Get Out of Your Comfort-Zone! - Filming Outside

And sometimes you might just want to get out into nature and discover things like this kookaburra that I just found as I started recording this video. Check it out.
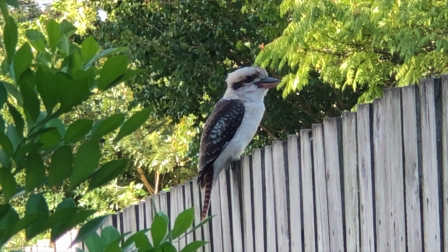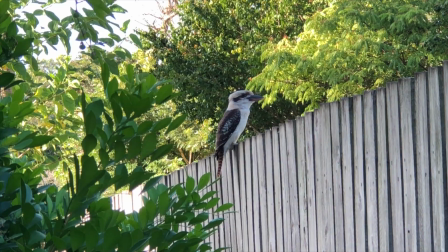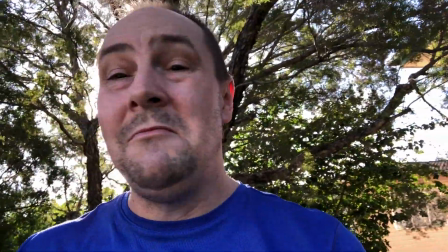4:30 But out here, trees provide some natural filters for the harsh sunlight.
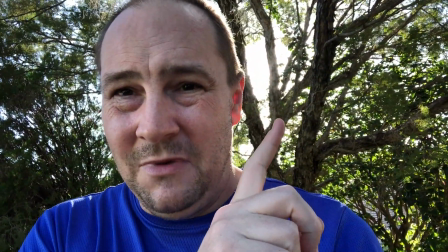4:37 The sun is sort of behind me. You can see it sort of shining there. Ideally, you don't want to film with the sun to your back because you get that sort of lens flare.
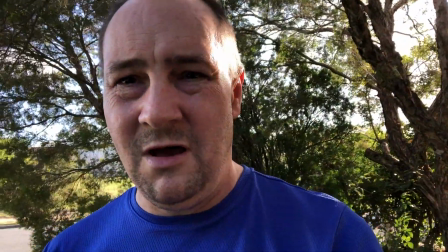4:45 But if I angle myself just right, like about there, it's just out of shot.
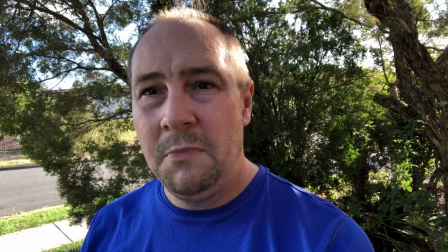4:49 It's giving me a little bit of a glow on one side, but most of the light that's coming in on me right now is filtered light.
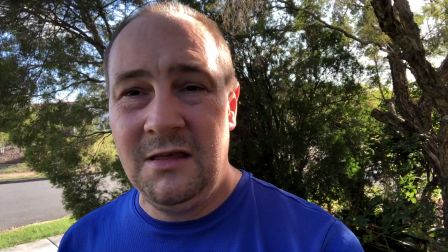4:58 So it's very flattering.
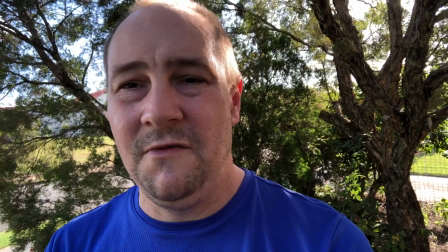5:00 It's not harsh on the skin, and it's not making the camera on your cell phone or your DSLR work hard to compensate for the exposure.
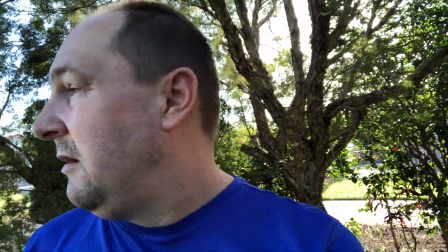5:08 So it's a win-win, filming in a nice shady area.
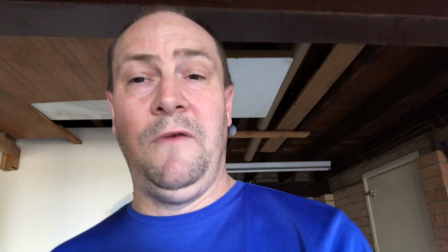5:15 Some places you probably don't want to film, but even now this isn't too bad.
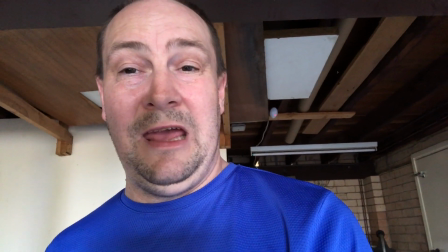5:19 The phone is compensating quite well, but I'm in a garage, and I'm under the house, but the garage doors are open, so I've got some light coming in.
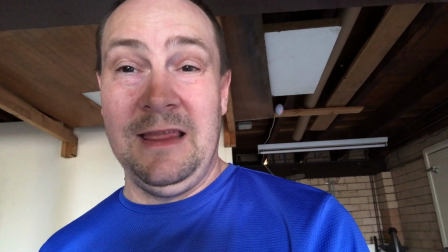5:28 But you probably don't want to be filming in a dark space unless you've got some additional light.
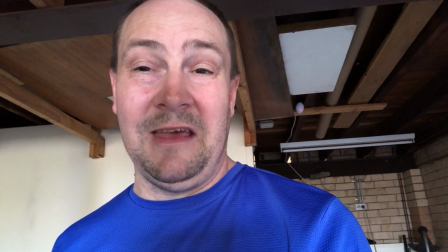5:33 At the moment the two doors are open, letting enough sunlight in to make this look reasonable, but you want to get yourself out
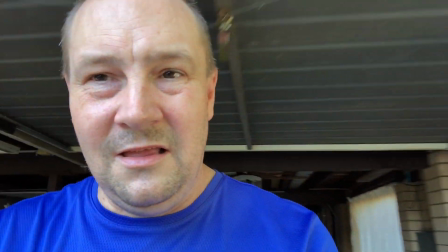5:42 into something that's a little bit more flattering. But now the harsh sunlight is also a challenge as well, so just keep experimenting, find locations that you can film. Outdoors you can find a plethora of places that you can go to get the shots that you want, to be able to do some filming, have instant light where you don't have to set up lights in your studio, set up a set. You've got a nice backdrop, you've got nature behind you. Look at this, look at this greenery. It's lush, it's beautiful. I could be in different parts of the world. You'd never know where I was unless maybe there was instead of trees, there was a mountain range or something, and you say, oh yeah, he's in the mountains, or oh, he's by the beach, or something like that. But just experiment. You can find places to record your videos that is nothing to do with a studio or an office or a set in your house or your business. So make sure you get out there and find places in nature where you can film. A couple of years ago I filmed some videos out in a park area that's under one of the major bridges here in Brisbane, the Gateway Bridge, and I grabbed some great B-roll while I was there, so check it out.
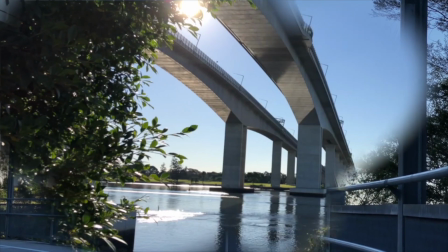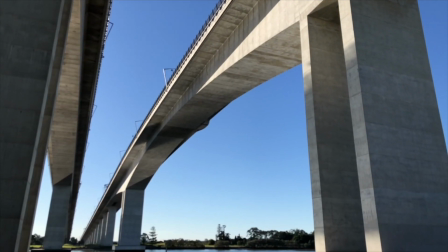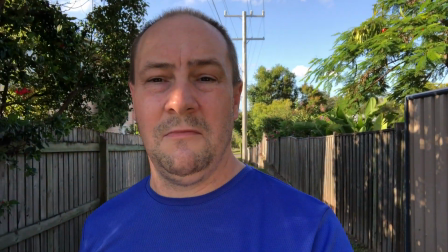7:10 Or you might find something a little bit more interesting, like it shows a little bit of depth,
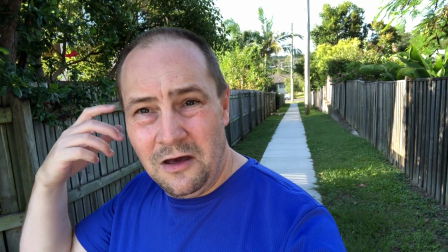7:16 like this laneway here, a little bit of depth to your videos to show that you're not just in a two-dimensional or a slightly three-dimensional place,
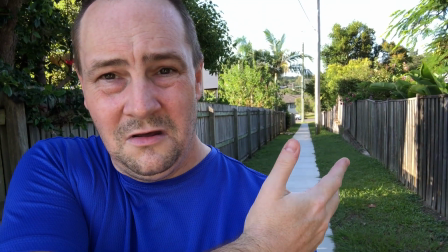7:24 but you've got depth. This path behind me, as you can see, goes on for a few hundred meters down the hill, down to the next street behind me.
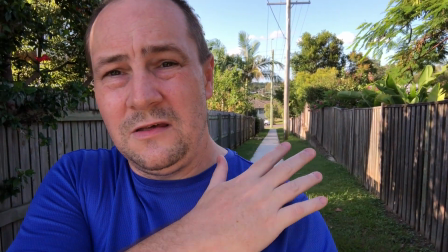7:34 The fence line could show you something interesting visually with straight lines.
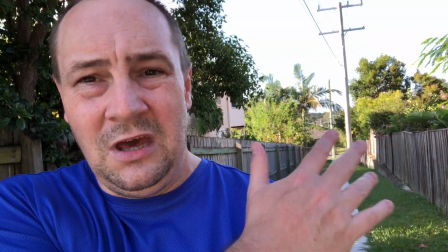7:40 Maybe there's some particular feature that's off in the distance that you can have set.
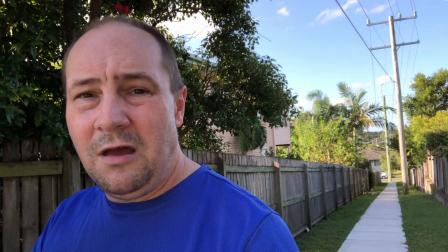7:45 So I could frame myself off to the right like this, see the laneway there.
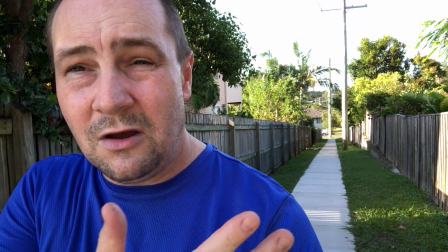7:49 If I had something even more interesting like a windmill or a lighthouse or something like that,
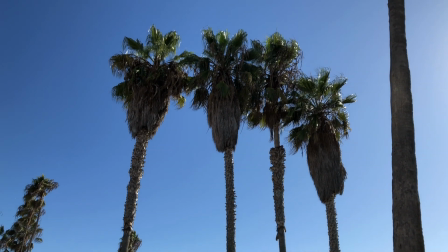7:54 you can frame your shots while you're outdoors to be really awesome. And finally, you could be back in your studio recording. Now I don't have my full studio set up on here right now. I have one light on just to give me this, but this is mostly coming in through a window because I am filming in the daytime. But just make sure you got plenty of light wherever it might be.